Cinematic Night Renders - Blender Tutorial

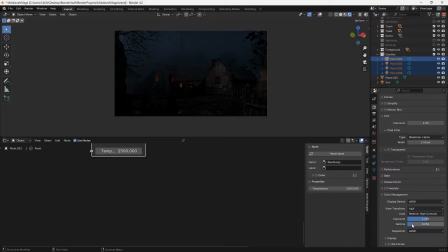Because essentially what it's doing is it's raising the contrast of everything. And then I can bring up the exposure a little bit just so that it's easier to break apart silhouettes. Now, finally, what I usually like doing is I like adding in a spotlight or two.
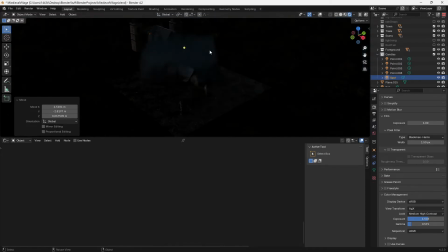And with that spotlight, I can highlight different areas of my lighting.
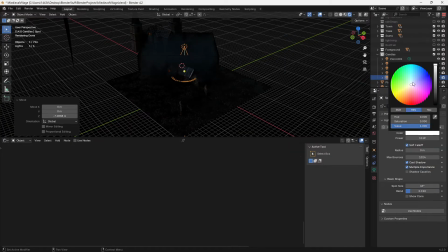So I'm going to first give this a slightly blue color just so it matches the moonlight.
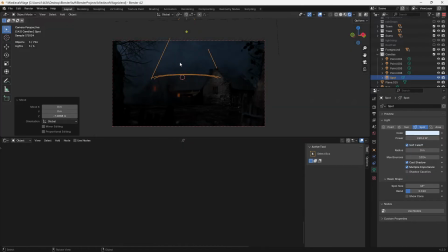And I'm just going to turn up the strength quite a bit. And as you can see, we get this spotlight coming through.
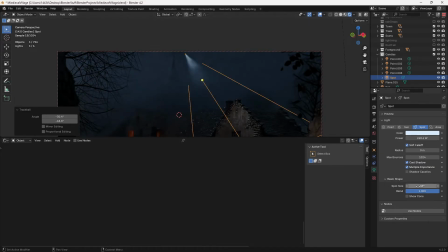Now, it looks a little bit weird like that, so I may change the blend. Excuse me, and change the size a little bit too. And then if we put this up here, as you can see, I got like a moon.
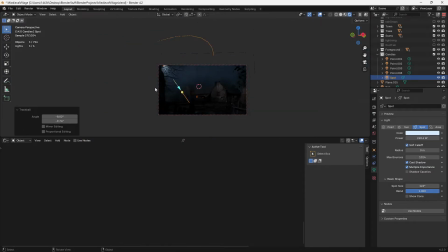My moon over is going to be over here, so I may want some direct moonlight coming off of that. And what I can do here is just give a really bright light coming off of it. I wouldn't go something like that high. I'd go something like 500 maybe, and just have it nicely blend over here so it lights up this part.
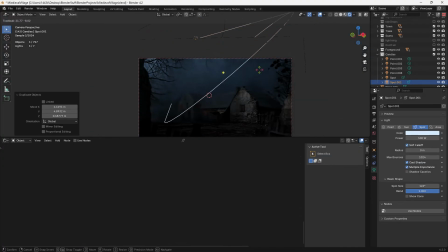And then of course I want my houses to be somewhat lit up.
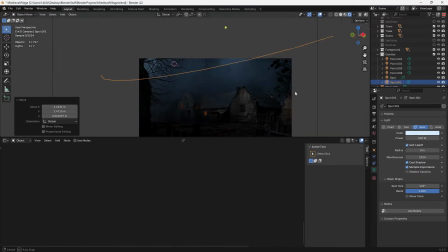So I may just shine a light on them like this, you know,
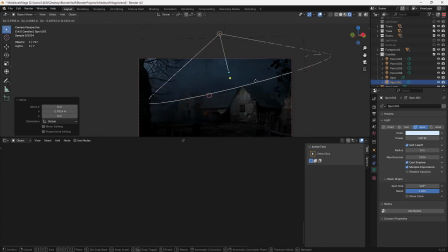a light that casts through this volume a little bit, and it'll light up kind of the sky up high.
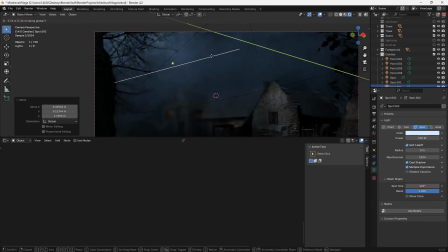And then I can do the same thing and bring it over and basically kind of light up the back of this house just a tiny bit to help it stand out from the background.
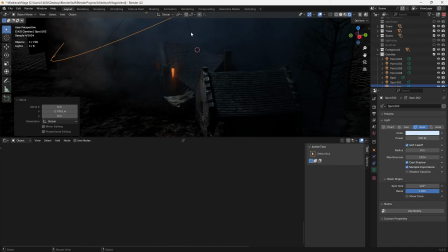Maybe I'll drop the overall brightness of this one and drop the brightness of this one, so that they aren't really doing too much actual lighting.
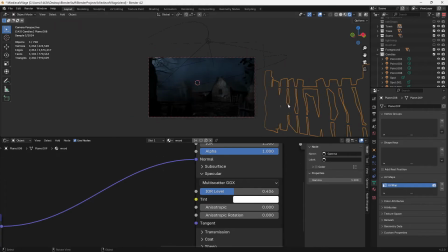They're just kind of pulling this away from the rest of everything else. this isn't realistic,
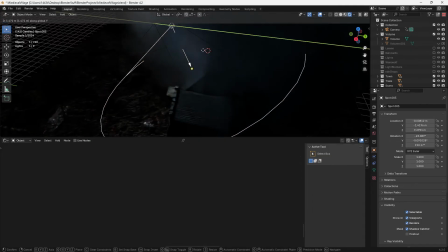but it may be an artistic choice that is going to help my scene work in a cohesive way.
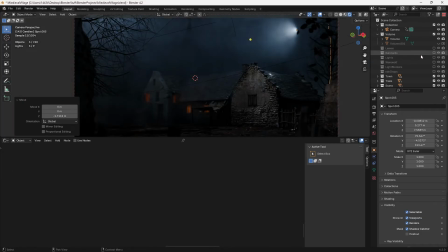So I have a character, it's a werewolf, that is sitting up here on this house.
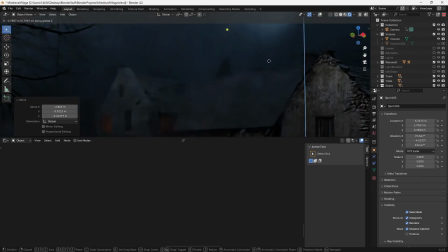And you can see him howling at the moon right there. Unfortunately, he is a black silhouette on a pretty dark background.
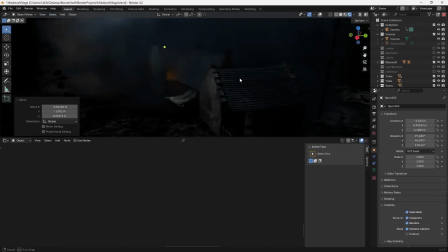So what I might want to do is just get some sort of light, maybe even a point light down here,
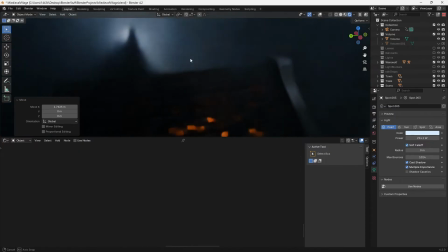that is decently bright and behind him, which will essentially break up his silhouette from the rest of everything else.
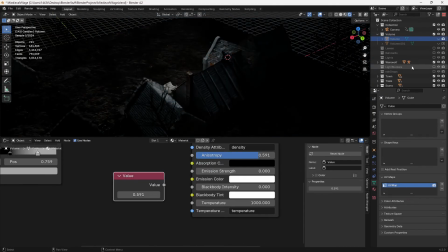I'm going to hide my volume for now because it's getting on my nerves. But so I have this point light, this spotlight.
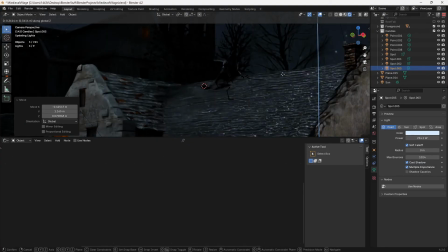Actually, it is a point light. I can do this to try and light up the background behind him a little bit.
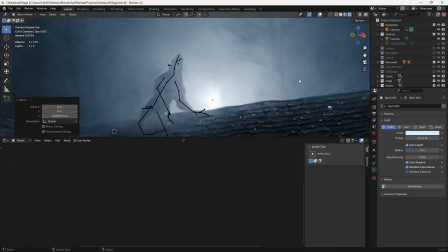And if I bring my volume back in, it should light up the volume behind him. And it just makes him stand out a little bit from the scene.
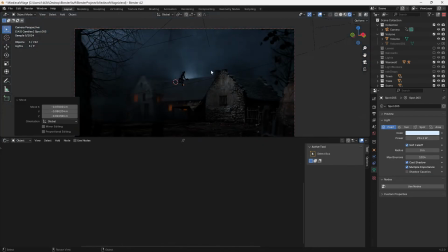So obviously I want to keep this effect pretty subtle because that is not realistic at all. It's all about finding a balance with your lightings in order to make everything stand out that you want to stand out.
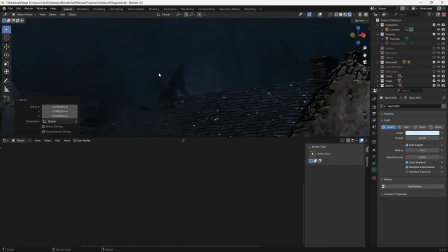And then keep everything, you know, subtle. So there we go. I have this thing.
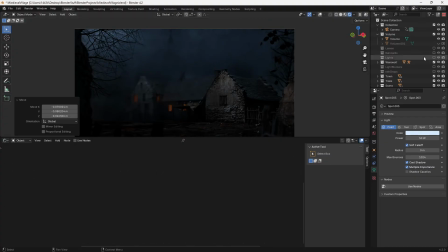I also have lightning in this scene later. So all I did for that is you can take a point light and just make it extremely bright and then keyframe it.
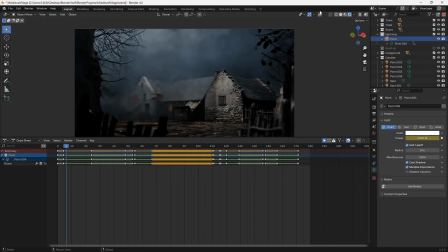And I can have it so that he and the whole scene lights up around him every few seconds.
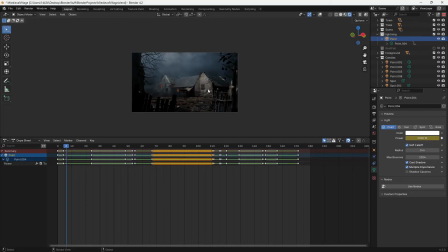And, you know, it lights the entire scene. It basically is like daytime, but you still have these dark, dark shadows. And that's one thing that's very important in a nighttime scene. Commonly, here, let's get rid of the lightning and we'll just look at this.
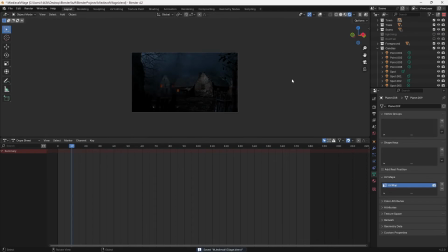A very common issue I see a lot of people make is you want to be able to see everything. And usually that is actually what makes your lighting look bad.
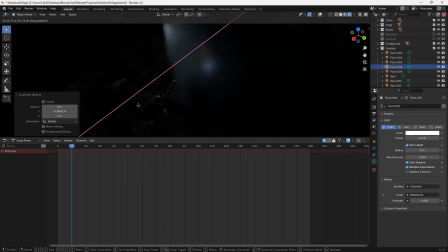So if I go through here and I say, okay, let's get a nice orange point light. I'm going to move it over here next to my wall. Let's brighten it up maybe a little bit by like 100 just so we can get some light.
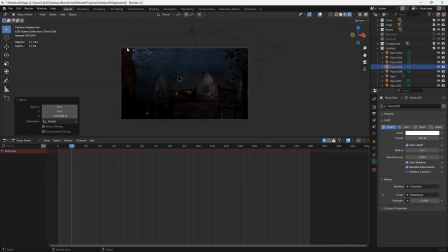Right, and now I can see this wall nice and clear.
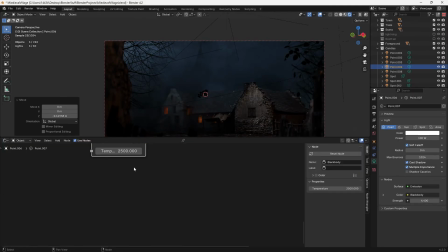And, you know, it's got too much saturation, so I'll just get rid of this and keep it as a white color. And it's a little bit too dark, so we can lighten it up a little bit.
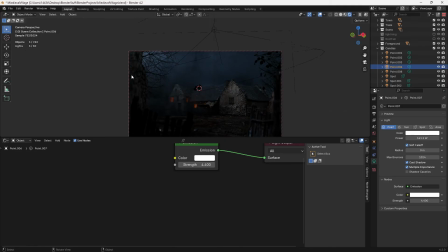Stuff like that where you slowly get rid of all the dark areas so that you can clearly make out what is going on in the scene is a lot of the times what detracts from the realism.
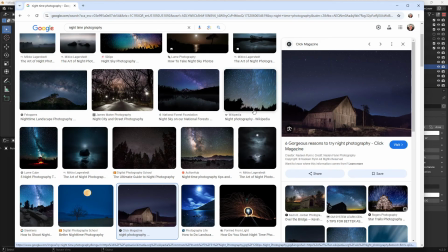I mean, so right, if we go look through at nighttime photography, right, our subject is lit up and there are other areas that are lit up,
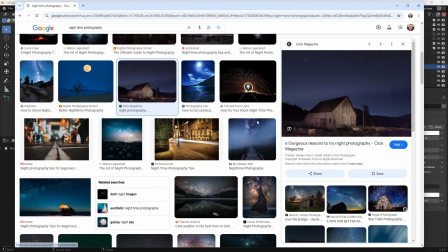but these trees in the background are so dark that all you get is the silhouette. You don't get any detail from the trees other than the silhouette.
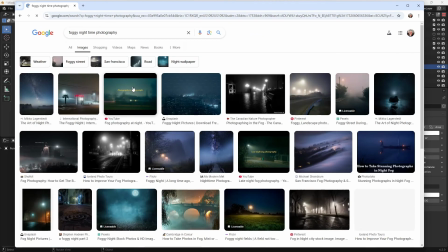Let's look up some foggy nighttime photography, right? This is a little bit closer to our scene.
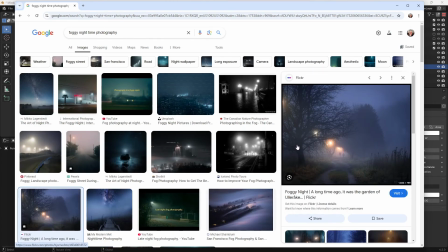This tree is extremely dark. There's very dark, dark shadows and stuff.
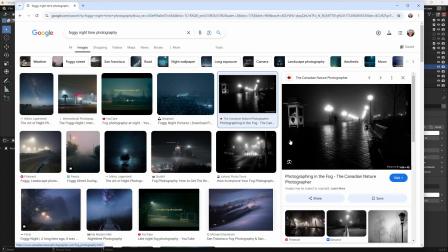Same thing with here. You can't really make out what's going on back here. You can't really make up what's going on back here other than some very, very light reflections.
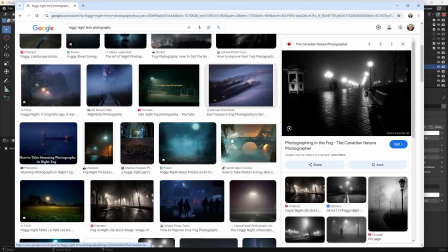So keeping things dark is a great way to make things look like night.
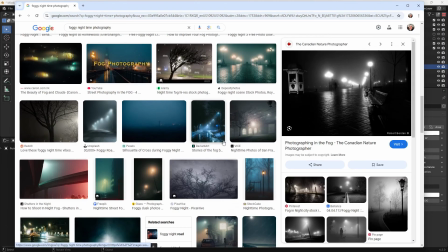It's also a great way to just make your scene more interesting dynamically.
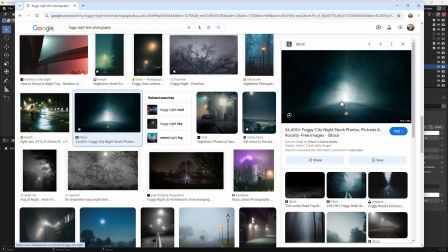When you think about it like this, in order to capture this very bright light, you need to turn down the exposure of your camera, which means that anything dark is going to get a lot darker. If you wanted to, say, capture what's in the dark area, what you need to do is turn your exposure way up, and that's going to make this light super, super bright.
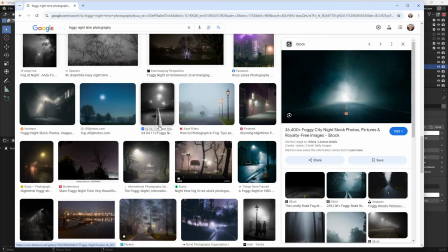So you have to be aware of the dynamic range of a camera and of your scene to make sure that you're not
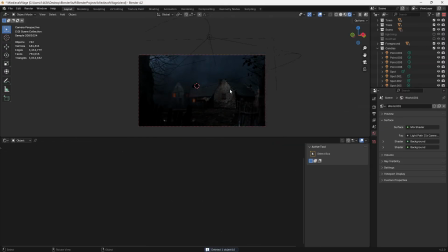basically lighting up everything and creating something that is physically impossible for a camera to capture. Because essentially, all you're trying to do in Blender at the rendering stage and the lighting stage is capture what it is that a camera sees.
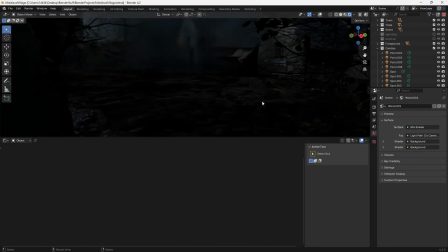Because you can make your scene extremely realistic, but if you light it wrong or if you render it wrong,
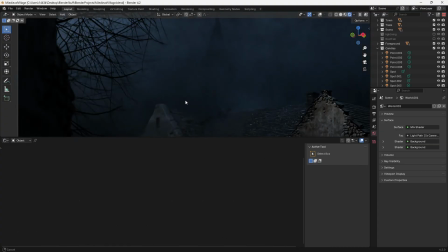it will come across as extremely unrealistic. And this scene, for example, I would call this like AAA video game.
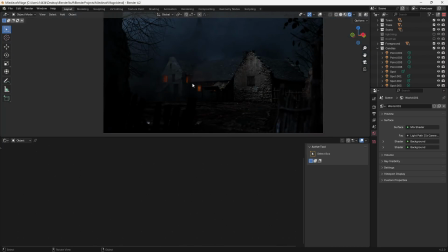Like, it's not full-blown realism.
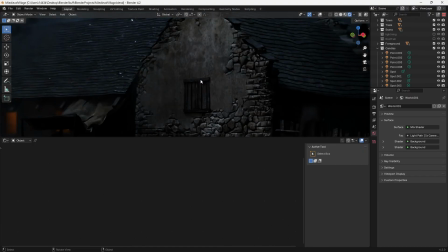It's more of a stylized realism where, you know, you've got stuff like this that looks semi-realistic, but it's not 100% there.
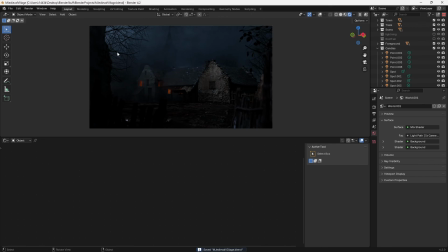But the lighting helps push it more towards realism than it does towards something else. If I make these lights way too bright and we can just prank them up, then this doesn't look like nighttime at all.
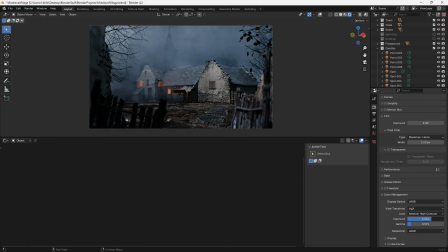It looks like I'm trying to keep everything in the camera lit up.
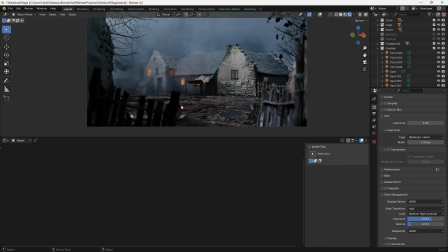So like, look, if I want to get rid of all the black in this image, right, we would do that.
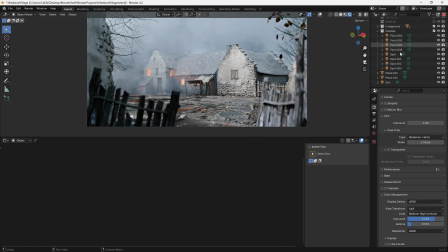And then in order to have everything else in here fit light-wise, I would have to lower the strength of this a ton, right?
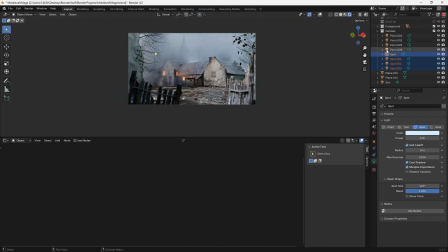And we lower the strength of that a ton, and suddenly the whole lighting situation just doesn't
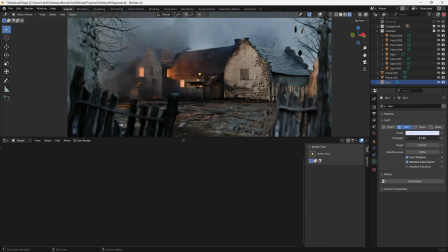feel like nighttime because I'm trying too hard to keep everything in the light.
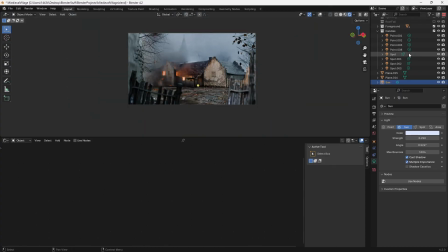So make sure you got your dynamic range basically down, like you're understanding that if you're trying to capture something bright, everything else around it's going to be dark. If you're trying to capture something dark, everything light is going to be very light.
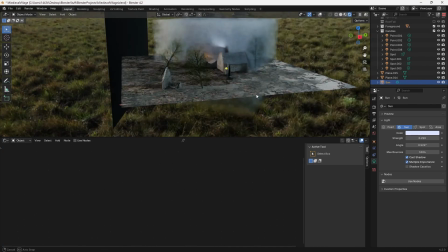Anyway, that's just a quick rundown on nighttime lighting, how I think about it, and some little tricks like light blockers and stuff that I use to try and
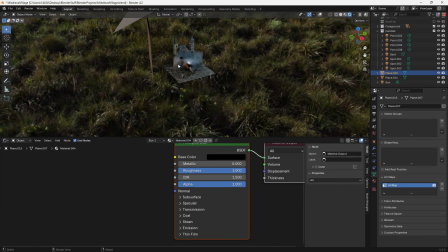put a focus where I want the focus to be. I will see you guys later. Hopefully you've enjoyed, and hopefully you've learned something about lighting at nighttime.